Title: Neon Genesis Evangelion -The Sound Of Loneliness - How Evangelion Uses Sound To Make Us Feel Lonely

What's up everybody, D-Man back! Welcome to a brand new video and today we're going to be doing a deep dive into Neon Genesis Evangelion.
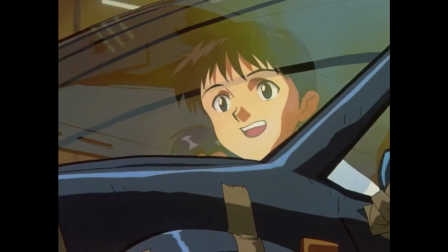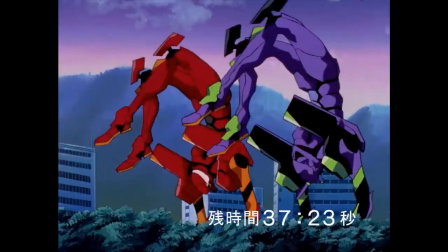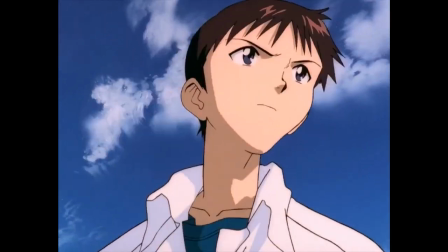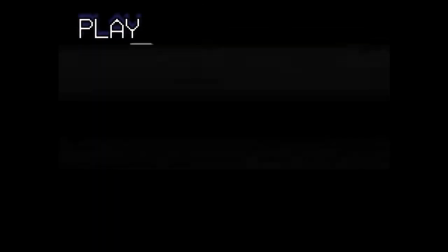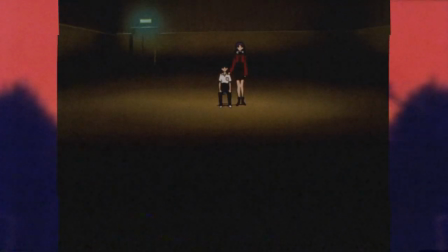0:44 What does loneliness sound like? We know what sadness sounds like, a somber set of strings or a quiet reverberant piano.
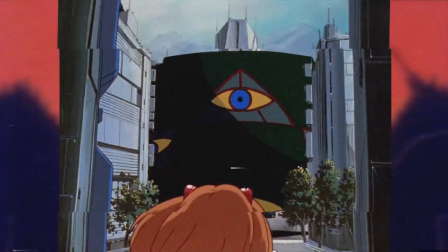0:52 We know what fear sounds like, a harsh orchestral strike or a sudden loud noise.
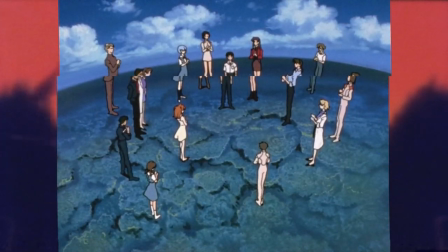0:57 We know what joy sounds like, a harmonic melody, a proud symphony. But what about loneliness?
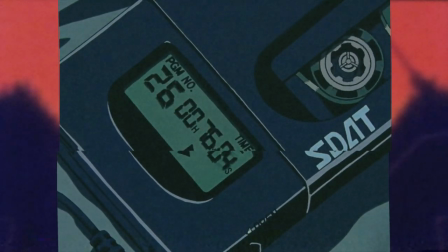1:03 What does that sound like? We may know what it looks like, and we may even know what it feels like.
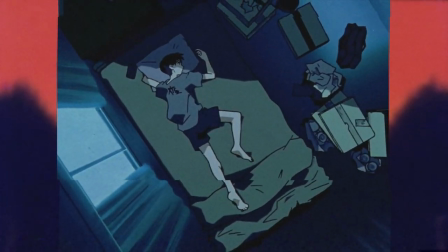1:08 But to put loneliness into a sound is a much harder task.
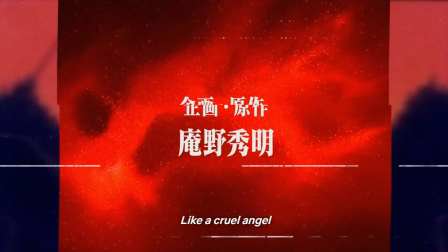1:11 This is exactly the challenge that was faced by the team working on Neon Genesis Evangelion back in 1995,
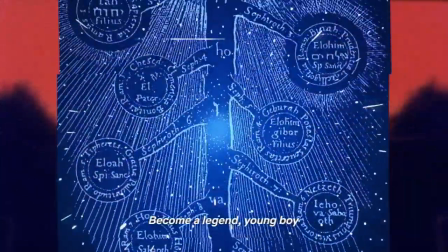1:17 when they released one of the most overlooked episodes of the series, Episode 4, Rain After the Escape,
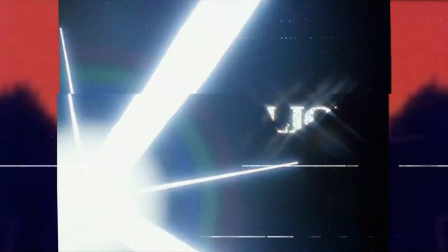1:23 or Rain After Running Away, but better known as The Hedgehog's Dilemma.
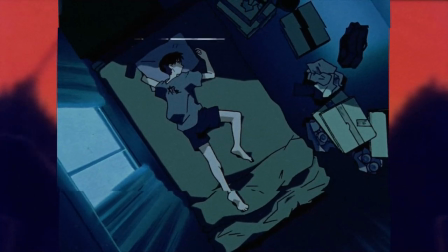1:28 Hideaki Yano uses Evangelion as a method of exploring the twists and turns of navigating life with depression under constant stress and
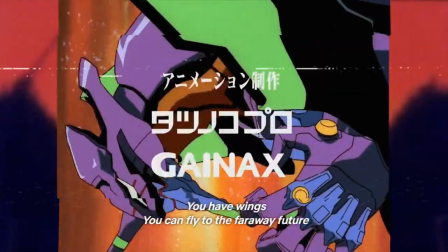1:35 pressure while disguising it as an elaborate story about humanity fighting against divine forces who wish to cause our extinction.
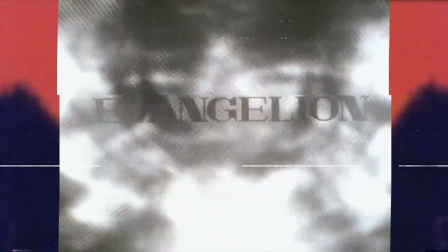1:42 Episode 4, written by Akio Tsatsukawa and directed by Tsushikaga, strips away most of the external layers the show has built up and dives into the show's core.
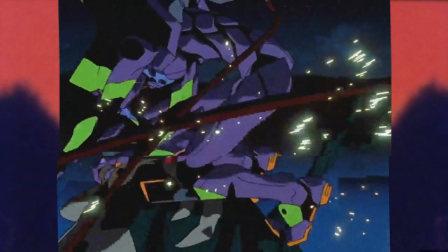1:51 Ironically, by deviating from the main plot of the show, Evangelion is finally able to get to the point.
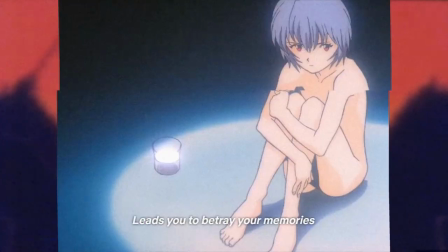1:56 But this deviation created an interesting challenge for sound designer Hideyuki Tanaka. How does one create the sound of loneliness?
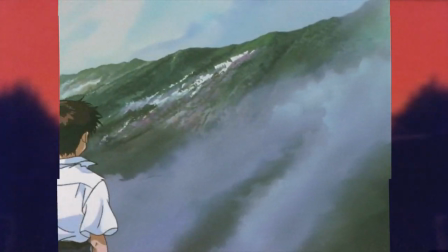2:03 This episode centers around Shinji's quest for purpose after suffering the ultimate rejection.
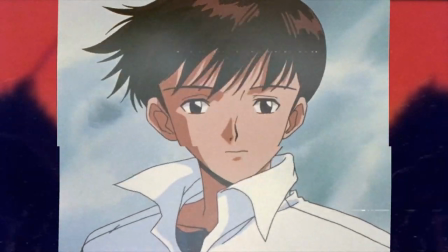2:07 His journey takes him out of his element and places him entirely on his own with no one but him to guide his story.
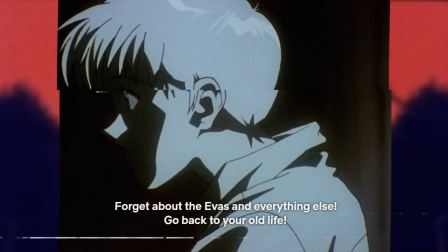2:13 The animation is often very limited in this episode as well, with lots of moments of growth occurring entirely within the sound design alone.
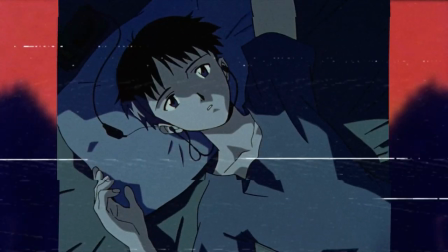2:21 The episode opens with the sound of rain. Rain has long since had a connotation of sadness, coldness, and is associated with depression or loss.
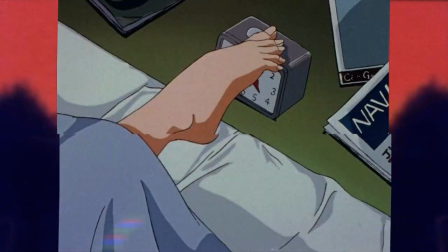2:33 Tanaka leaves us with nothing but the reality of the world the characters are living in.
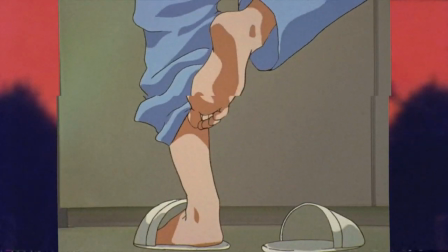2:37 In fact, this episode might be the only episode of the entire show to feature only diegetic noise.
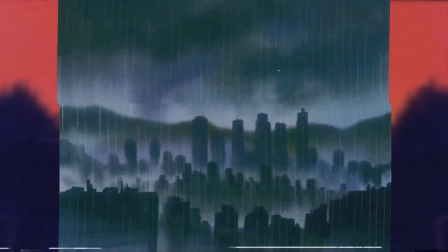2:43 We hear the full process of Misato getting ready in the morning, all while the ever-present backdrop of rain beats away.
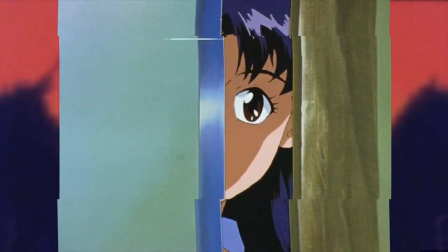2:49 Once we are fully immersed into Misato's reality, a curveball is thrown our way. Shinji is gone.
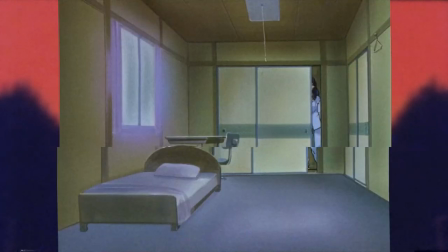2:57 As Misato realizes Shinji is missing, a siren is heard. This siren fits within the world of Evangelion.
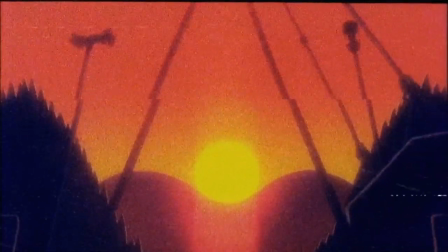3:03 It's just an emergency vehicle driving around outside, but we never see the source, nor do we follow up on it.
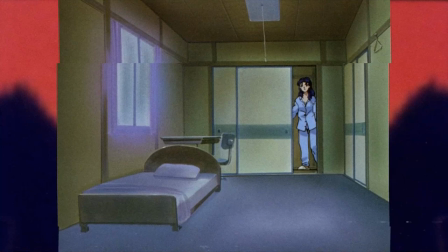3:09 This sound was specifically placed for the viewers to experience Misato's distress. As she realizes Shinji is missing, a siren is heard.
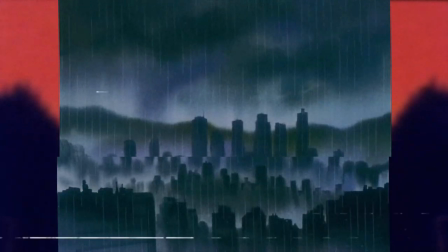3:16 It's a universal sign for danger. The storm continues to rage on through the entire sequence, even when Misato is pretending everything's alright.
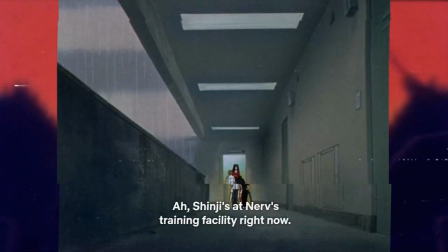3:23 Although she puts on a smile for Shinji's classmates, the storm lets us know everything is not alright.
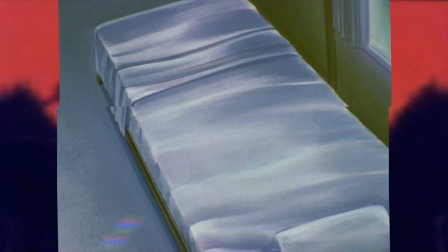3:28 Behind her act is underlying concern. This is bad news, and Misato knows it.
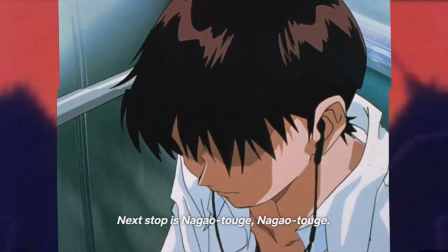3:36 We are introduced to Shinji through the sound of a train. Before the train or Shinji are even on screen, we can already hear it chugging around.
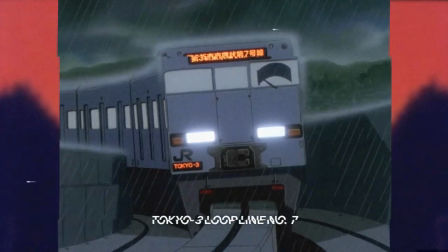3:43 In the greater picture, the train in Evangelion symbolizes Shinji's journey through depression. He rides it all day and allows it to take him from place to place, but he never gets off.
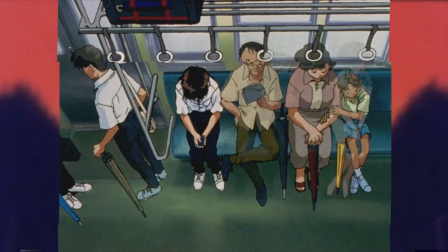3:52 And in the end, the train will always return him to right back where he started. Nothing ever changes.
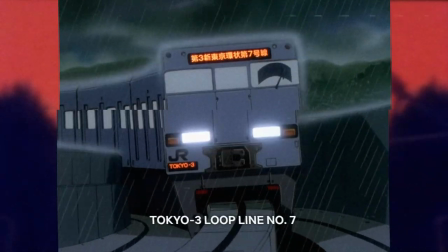3:57 In the context of this episode, the train takes on the additional symbol for Shinji's loneliness. There are people on this train with Shinji, but they appear to be in a different world than him.
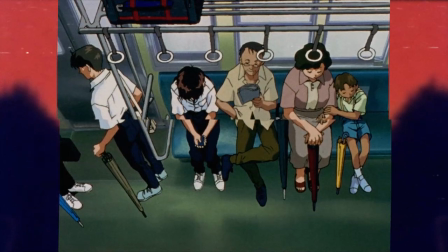4:05 He can't hear, or at least doesn't interact with them, and he remains stationary while everyone else is free to mingle and leave when needed.
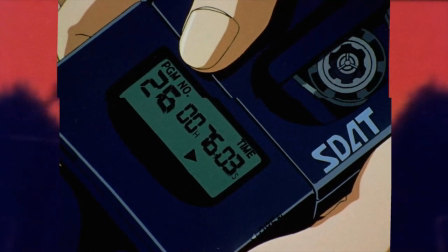4:12 Shinji is trapped in a world of sadness and loneliness. The world has placed massive demands on him and has the highest of expectations.
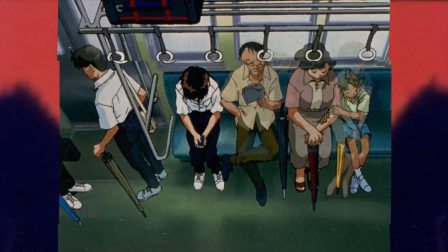4:20 He's trapped, and as the montage continues, it becomes clear he's the only one who's trapped.
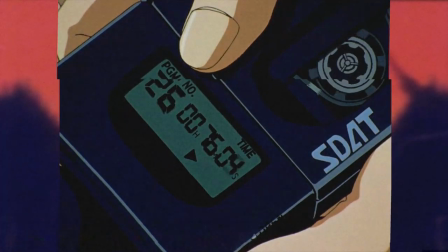4:25 The idea that Shinji is trapped on the train is echoed in the sound the train makes. The chugging of the vehicle is repetitive and constant.
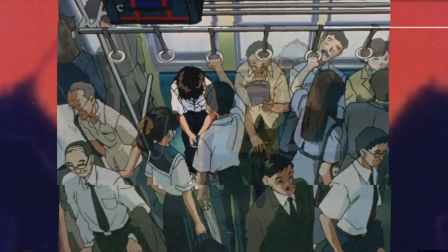4:31 It never lets up and continues to cycle. And although there are people around Shinji, we never hear them.
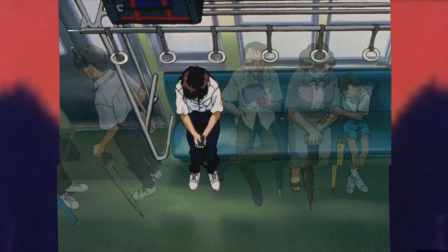4:36 The only outside sound we hear comes from the train itself. It's as if those people were never on with Shinji in the first place.
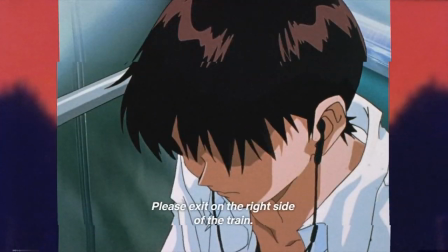4:42 The only voice we can hear is the announcer, who is nothing more than part of the train. He's a disembodied voice that can offer no connection or companionship.
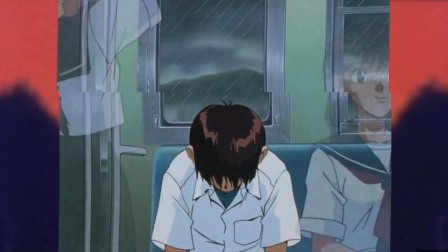4:50 His speech is filtered through old speakers. Those around Shinji are talking. They aren't standing in silence, but they can't be heard.
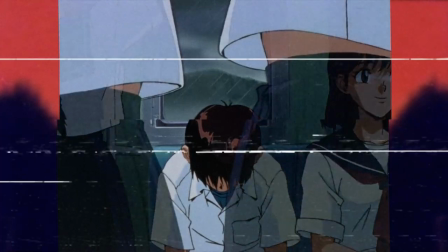4:56 They may be occupying the same physical location as Shinji, but he is not present with them. Shinji's music serves as the only other source of sound during this scene.
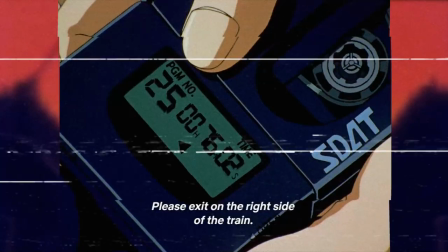5:04 We can hear him pressing the buttons on his device clearer than we can hear anything else. The sound is coming from Shinji, not the outside world, adding to his isolation.
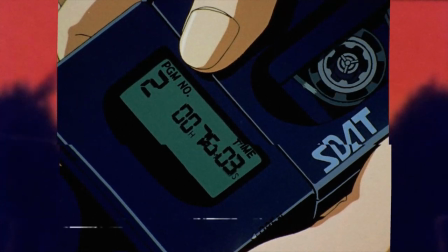5:11 The only things he can hear are the things directly affecting him and him alone, and we can hear Shinji's music with him.
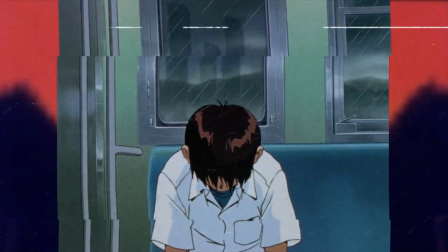5:18 The use of music here is diegetic and allows Shinji to block off all the other characters from himself.
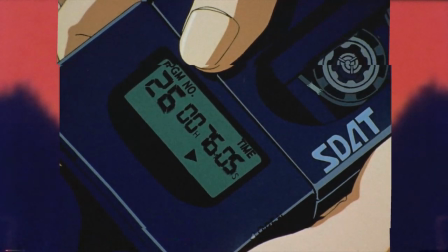5:23 The S-DAP functions as a symbol for Shinji's withdrawal from reality. He has locked off the real world and barriered himself off from outside contact with the help of his device.
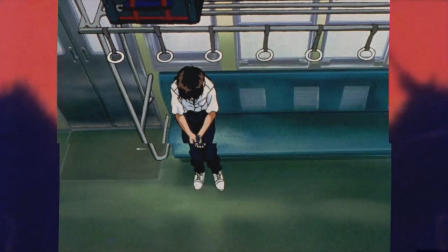5:32 He escapes to a world of fantasy because he's too afraid of the rejection he could face if he opens up to the real world.
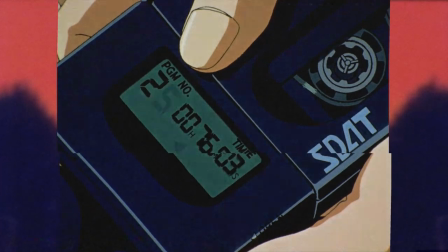5:42 A harsh transition hits as the sound of the train increases and consumes Shinji.
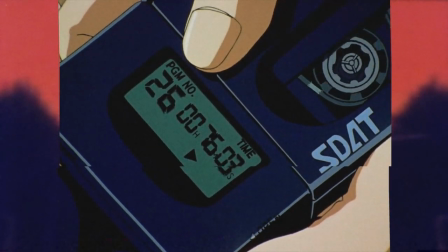5:46 At the same time this happens, the screen cuts to black, forcing an abrupt stop to the action .
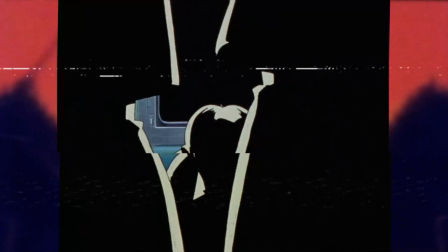5:52 All sounds cut with the screen, leaving us in near silence, with the exception of Shinji's SDAT.
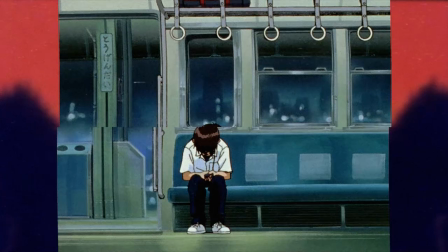5:57 We can still hear him tampering with it, showing that even though the physical train has stopped, he isn't ready to open up to the world yet.
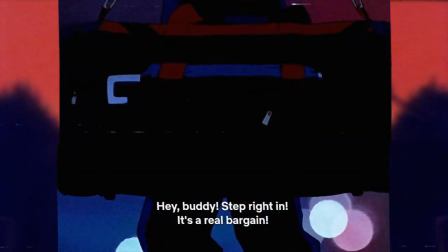6:03 Shinji has forced off the train and walks around the streets with his headphones in. The world is loud and overwhelming, but Shinji sleepwalks through it.
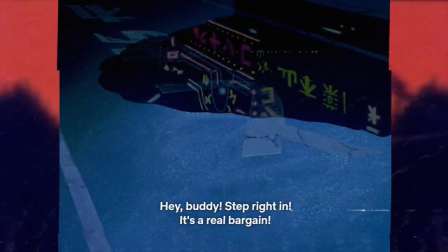6:10 He doesn't allow himself to be overwhelmed by the sounds of the real world. They are too warm and normal.
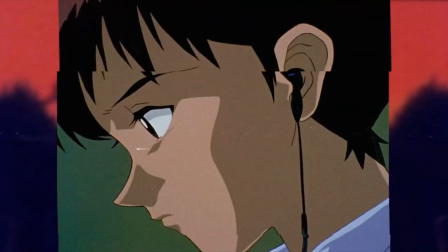6:15 The sounds of people talking represent contact between humans, the exact thing he's afraid of.
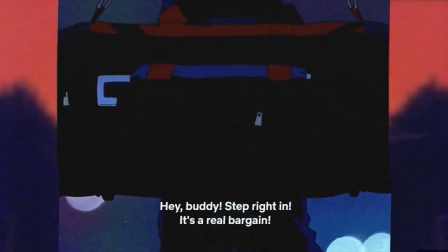6:20 It is for this reason that Shinji continues to navigate the world with his headphones in. He continues to block off the sound of the outside world from getting into him.
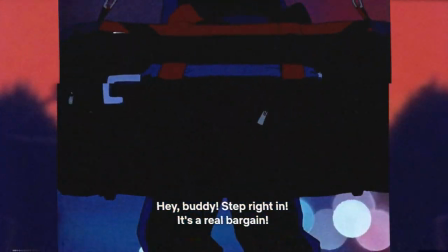6:28 It's as if the sounds themselves are what he's afraid of. And so, Shinji continues to walk around the world without paying attention to any of those around him.
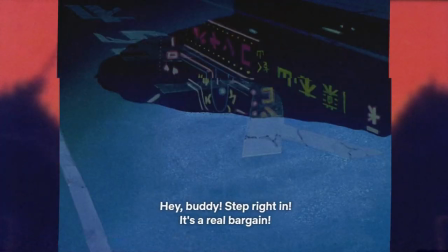6:35 Additionally, Shinji navigates the world without ever being noticed.
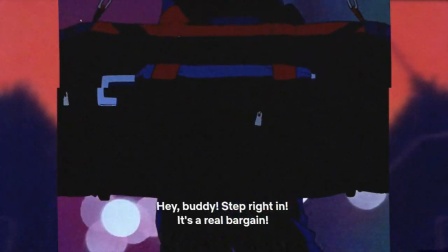6:38 No one ever acknowledges him, and during his whole journey, no one in the city ever pays attention to him or tries to open up to him.
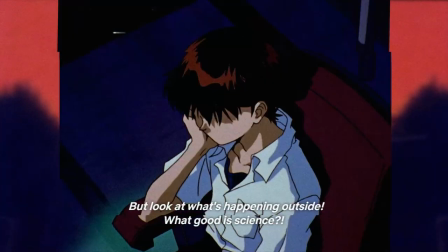6:45 Shinji visits a nearly empty movie theater. He sits in a row of seats, which should be populated, but he's all alone.
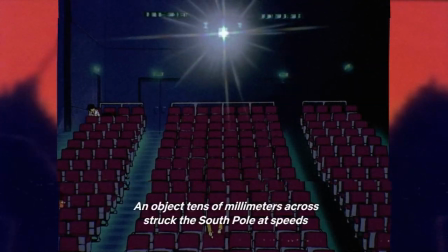6:50 We begin by hearing the sounds of the movie, but something soon catches Shinji's eye, and also distracts the sound design from the film.
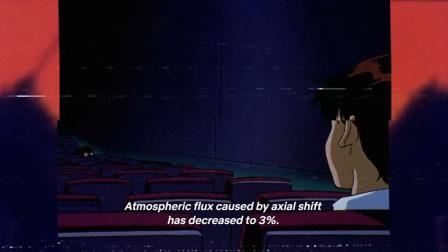6:57 A couple. They are sitting in front of Shinji making out. Although Shinji realistically wouldn't be able to hear the couple over the movie, he still does.
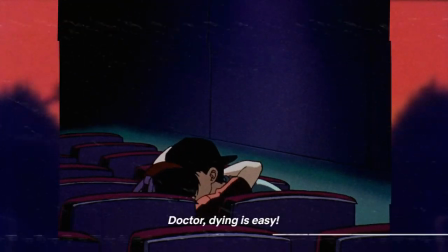7:04 We still do. We can hear them loud and clear. The sound of the couple draws the audience to them the same way Shinji is drawn to the sight of them.
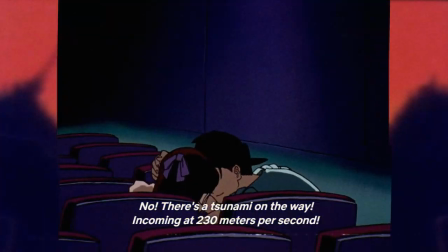7:12 They distract from the movie, and the noises they make while kissing cut deep into Shinji's longing for human contact and affection.
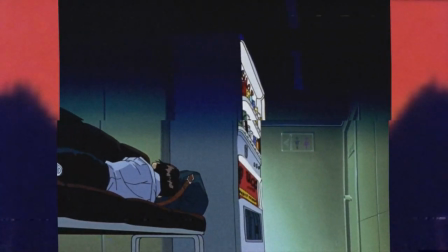7:18 As Shinji sleeps, another train is heard, showing that he can't even escape the train in his dreams.
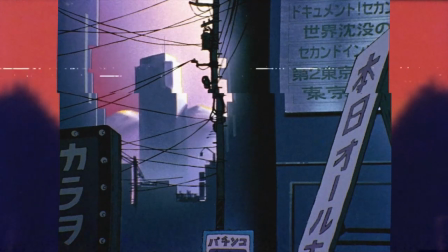7:23 Even when he's not on it, he's still on it. His dream is introduced through some ominous bird chirping that immediately puts the audience on edge.
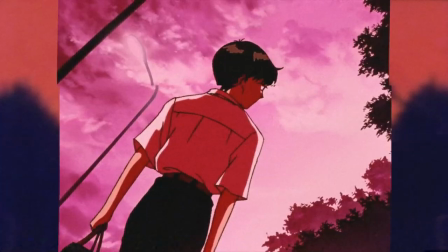7:29 Things are far from alright. The sound of cicadas rise up and consume Shinji. Then, a ghostly howl is heard, which distorts Shinji's reality, causing him to panic.
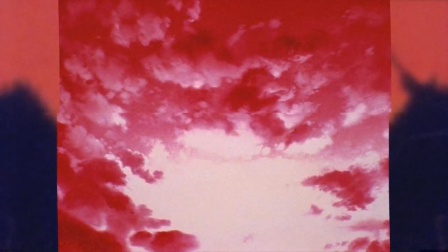7:38 Even without the psychedelic visuals, the sound still conveys the pressure and fear Shinji feels.
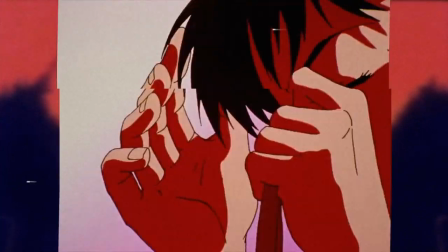7:43 The sound builds up and bombards Shinji all at once, overwhelming him until all he can do is run away.
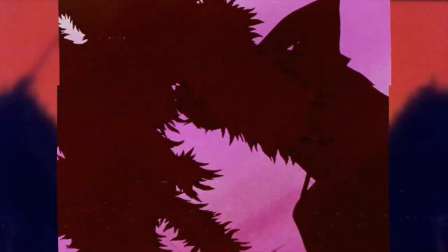7:50 All the sound is cut abruptly as Shinji takes off running. We can only hear the sound he makes now.
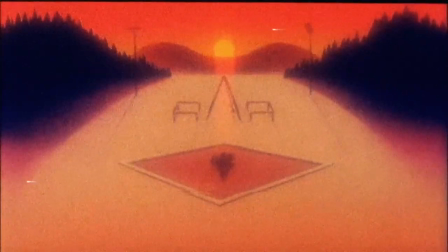7:56 He has, again, retracted from the world he found himself in until all that was left was himself.
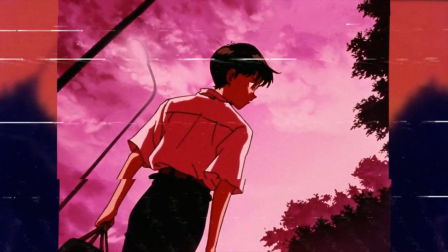8:01 The soundscape of this dream gives us all we need to know about Shinji's mental and emotional state going into this episode.
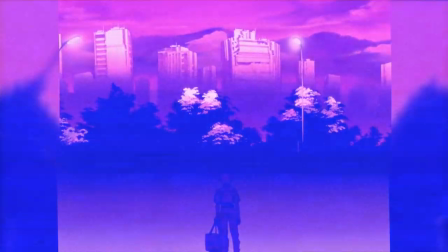8:06 He is scared and overwhelmed. Everything builds up around him and terrifies him. He is forced to revert inward and run away.